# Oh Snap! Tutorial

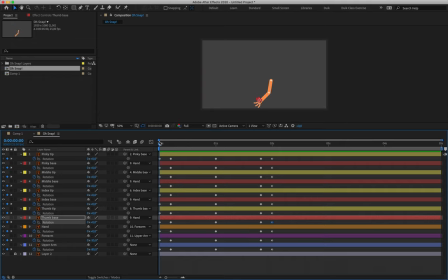I'll show you how to add a little graphic, which would be the lines of a finger snap actually sort of indicating that sound is being made. And then we'll be good to render. Okay.
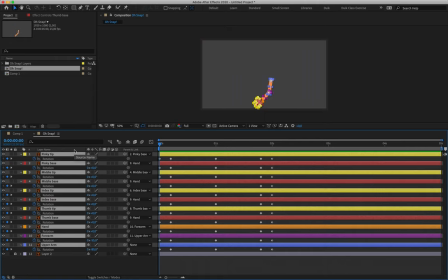So with all of my layers selected, I'm just going to click and drag to grab all of their keyframes. And I'm going to hit F9 on my keyboard to apply easy ease. Now, because all of this is happening at the same rate,
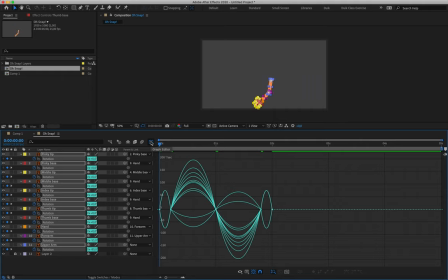we can dive into the graph editor and work on the graph for each of these elements at the same time. The only major difference that we're seeing here, what these little loops are here, is these two lines are the thumb tip and the thumb base, rotating in the opposite direction to the rest of the fingers,
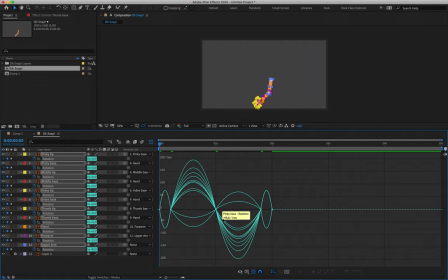which is why it's going in the opposite direction there. But what it looks like in the graph is going to essentially be the same. So the motion that we want is, we can sort of leave this little blip at the start. We might sort of play around with that in a moment. But we want this action to be quite
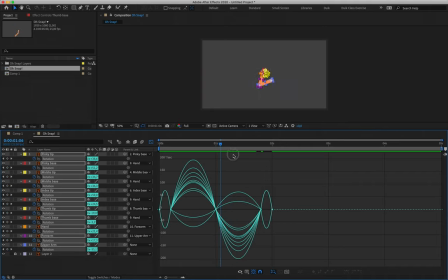smooth as we lift up, and then snaps very quickly in this sort of second group of loops over here on our graph editor. All right, so I'm going to start off by going to my second set of keyframes here, zooming in on my timeline.
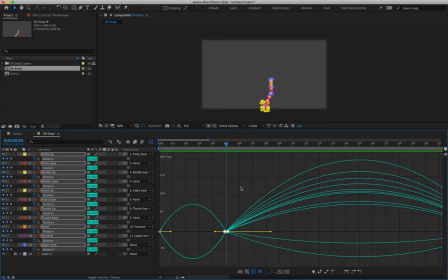I'm going to click and drag just so that it knows I want to select all of the little yellow squares as opposed to just one of them. All right, my left handle, I'll push slightly to the left. Do the same for that right keyframe there. So we're going to have like a little bit of a ease, speed up, ease for this motion over here.
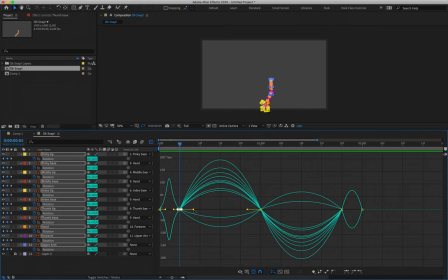When we start moving out, we're going to create a similar looking motion. So most of our action will occur in the middle of our frames there. So what this is allowing us to do is it's speeding up as my arm changes direction and starts lifting up, starts easing into that position.
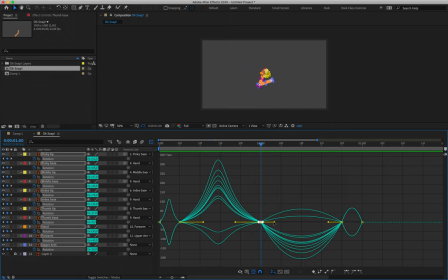And then what we're going to do is we're going to push this ever so slightly out here, grab my final second last set of keyframes, and we're going to create a very large peak here, somewhere at the beginning. And the reason for this is we want that snap to obviously occur very quickly.
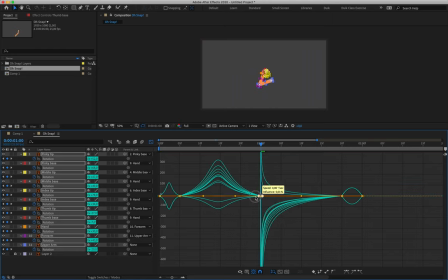So I might actually just push them all the way up like so. And we've got that little snap. And then lastly, if I just zoom in here, we'll do what we did at the very beginning. I have a little bit of easing on either side of it so that it can come to rest.
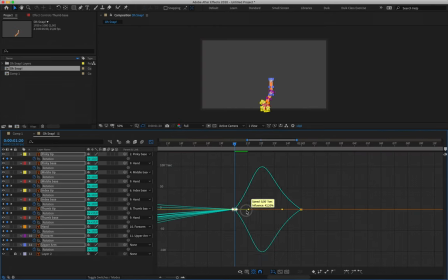We might even have most of the peak occur quite quickly there so that it can ease into that final position. Okay. And that's looking fine for now.
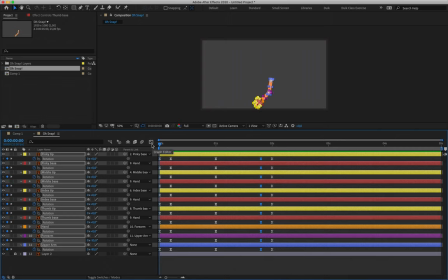Cool. Now, if I take a look at the motion involved, I'm pretty happy with it so far.
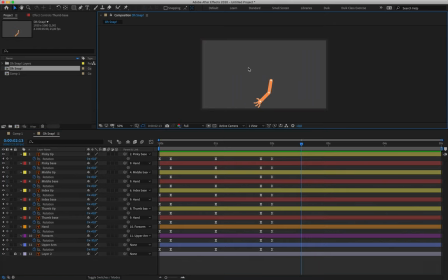I could obviously move it so that my arm wasn't moving out of frame. And that's another fantastic thing about parenting, is if you take a look at this, I can move the position of my upper arm and it will drag everything with me. But because nothing else has been sort of animated in terms of position, its rotation is going to keep going.
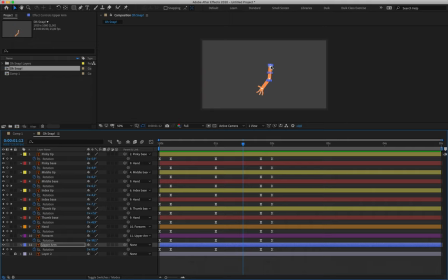Right, so I can shift this, as long as I'm moving my upper arm around, it'll drag everything with it, and I can reposition this wherever I want it on screen. Okay. Now that we've applied some easing and we've gone into the graph editor, the next thing that we want to do is we want to stagger out our keyframes slightly.
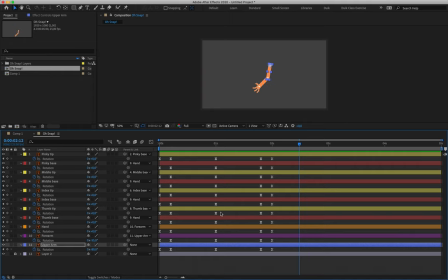Now, the reason for this is at the moment, everything's occurring at the same speed. It's all starting and stopping at the same time. And it's not very realistic in terms of how we would move in real life. So what we're going to be doing is, we are going to be selecting all of our keyframes from layer 10 onwards, so layer 1 down to layer 10.
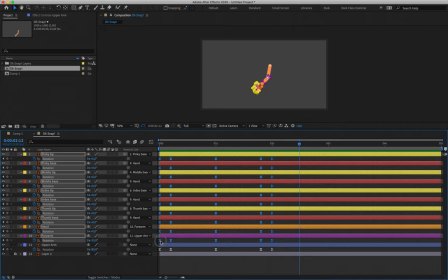And we'll shift them all simply by clicking and dragging to the right by a single frame.